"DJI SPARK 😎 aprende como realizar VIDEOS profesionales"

y la tercera configuración es la del modo trípode, el modo trípode hace que el dron trabaje más lento pero principalmente el giro sobre eje lo hace tremendamente suave entonces nosotros vamos a poder usar porque si no tenemos el modo trípode activado nosotros vamos hacia adelante cuando giramos hacia allá el dron va a hacer esto y la imagen que va a una velocidad constante va a ser un cambio brusco de dirección y eso queda pero muy pero muy feo en el video así que a eso lo podemos corregir con eso esas serían las configuraciones que hay que hacerle al droncito, así que ahora yo hice unas tomas acá en el patio de mi casa en el parquecito vamos a venir a la computadora y les voy a mostrar más o menos cuáles son los detallitos para editar y sacar un video bien lindo, así que vénganse para la computadora bueno amigos,
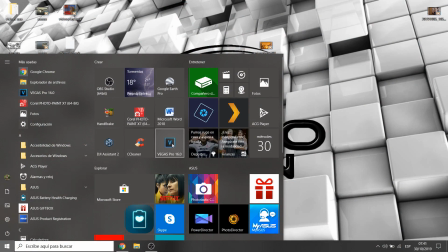el programa que yo hice para editar mis videos es el vega pero 16 la verdad que el programa más completo el
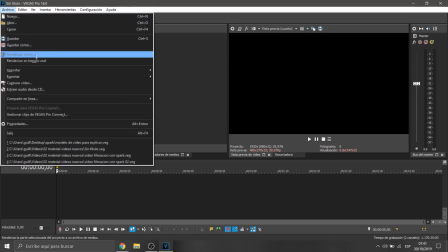que más me gusta para hacer este tipo de proyectos
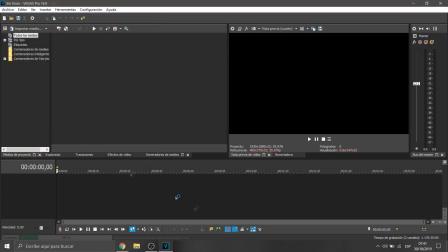y yo acá en la línea del tiempo ya armé para no hacer tan larguísimo
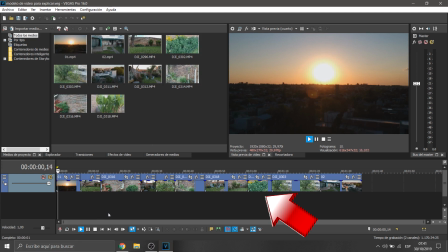el vídeo un conjunto de clips de vídeos que fui tomando con el spark acá nomás en el
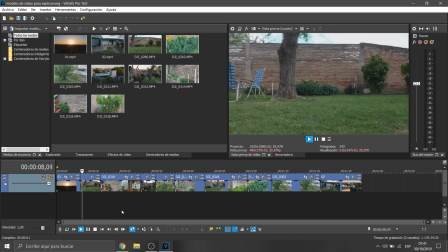patio en el parquecito de mi casa y le voy a mostrar los retoques que hay que hacerles para que queden bien pero bien
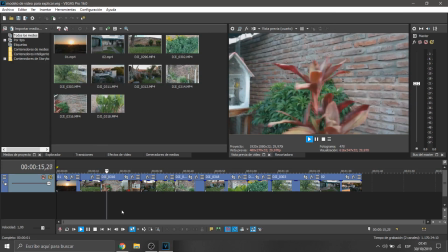así que bueno acá le estoy mostrando un poquito más o menos cómo se ve los
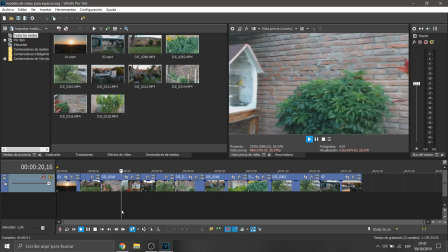colores con los que está el vídeo y demás hice
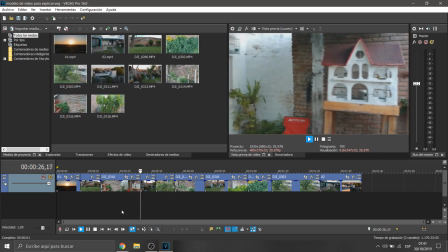todo toma cerca de plantas y demás para explicarle cómo es más
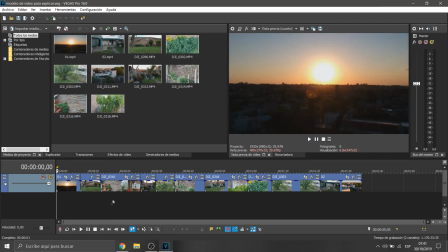o menos el tema de los sensores porque les decía que tienen que usarlo en la forma
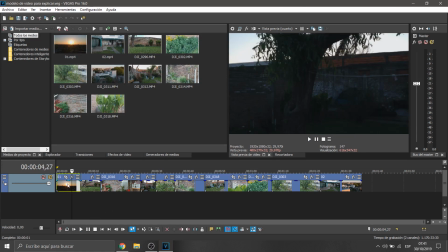que tienen que usarlo bueno lo primero que vamos a hacer es ir al primer vídeo y lo que vamos a hacer es
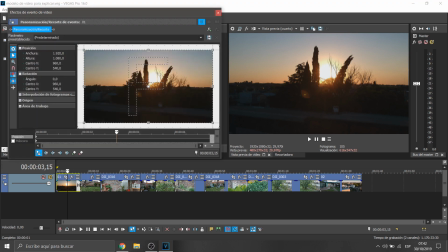ponerle barritas cinematográficas a mí me gusta mucho usar eso porque
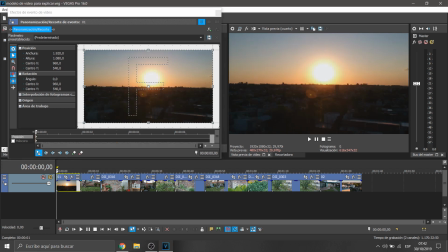le da un aspecto más de cine y quedan muy lindas como pueden
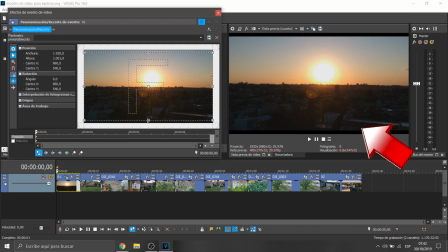ver voy a ir al recortador de imágenes y le pongo unas barritas cinematográficas que quedan muy pero muy lindas
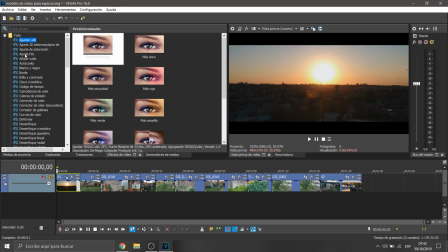después le voy a retocar un poquito el color yo uso en este caso
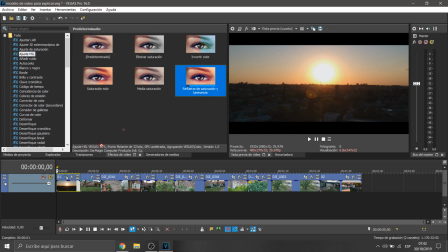voy a usar el refuerzo de saturación y luminosidad se lo colocó y
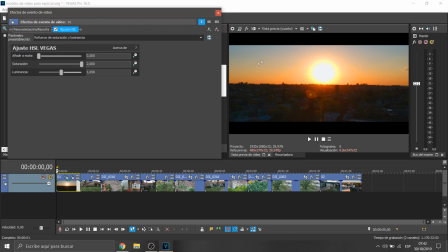como ya pueden ver los naranjas del sol por ejemplo en este caso de la imagen
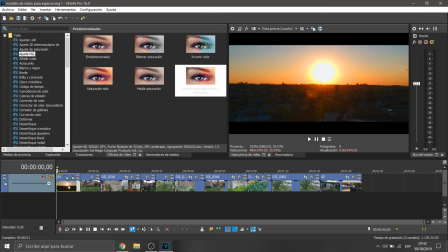que ven ahí ya están como más definido fíjense ahí les muestro cómo voy retocando el color y
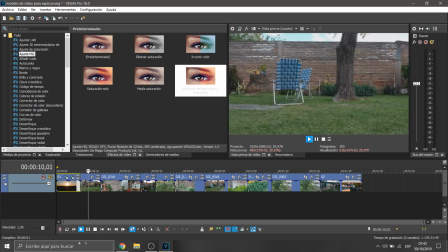la segunda parte que no tiene nada se ve bastante opaco el
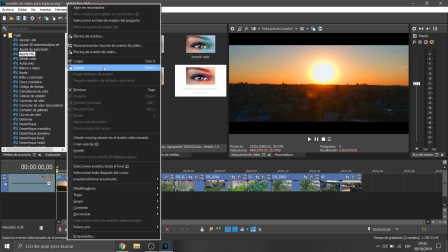color bueno lo que vamos a hacer es copiar lo
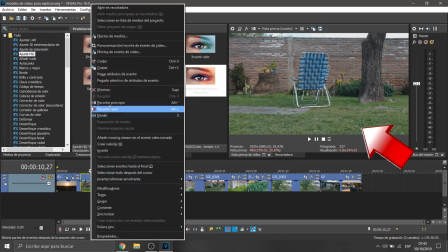que le hicimos al primer vídeo y se lo empiezo a pegar al segundo la
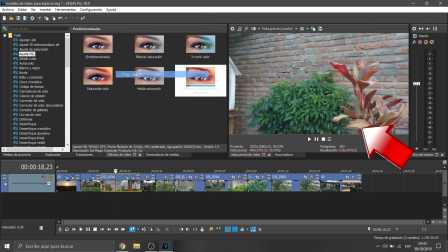herramienta se llama pegar atributos de evento y como pueden ver ya le va retocando el
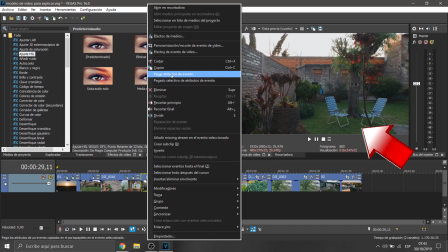color y le va poniendo la barrita a todos los vídeos se ve el cambio de
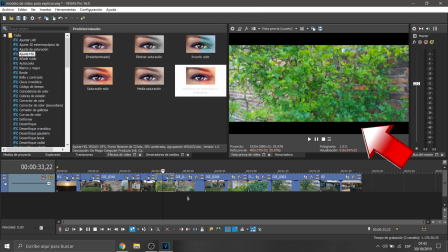colores y con la barrita como va quedando ya se nota no fíjense en los verdes cuando coloco el efecto
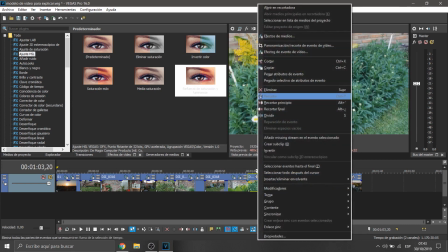en los azules en los rojos en todo el refuerzo de intensidad y saturación
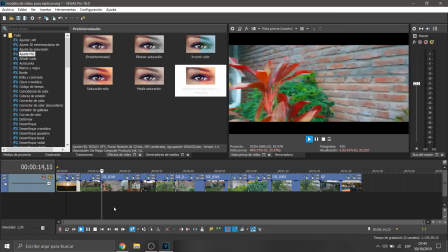a mí me encanta usarlo ese efecto igual el vegas pero tiene
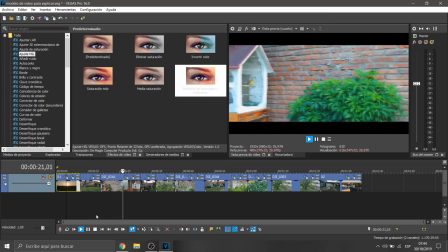cientos de efectos muy pero muy interesantes ahí como pueden ver ya va cambiando el vídeo bueno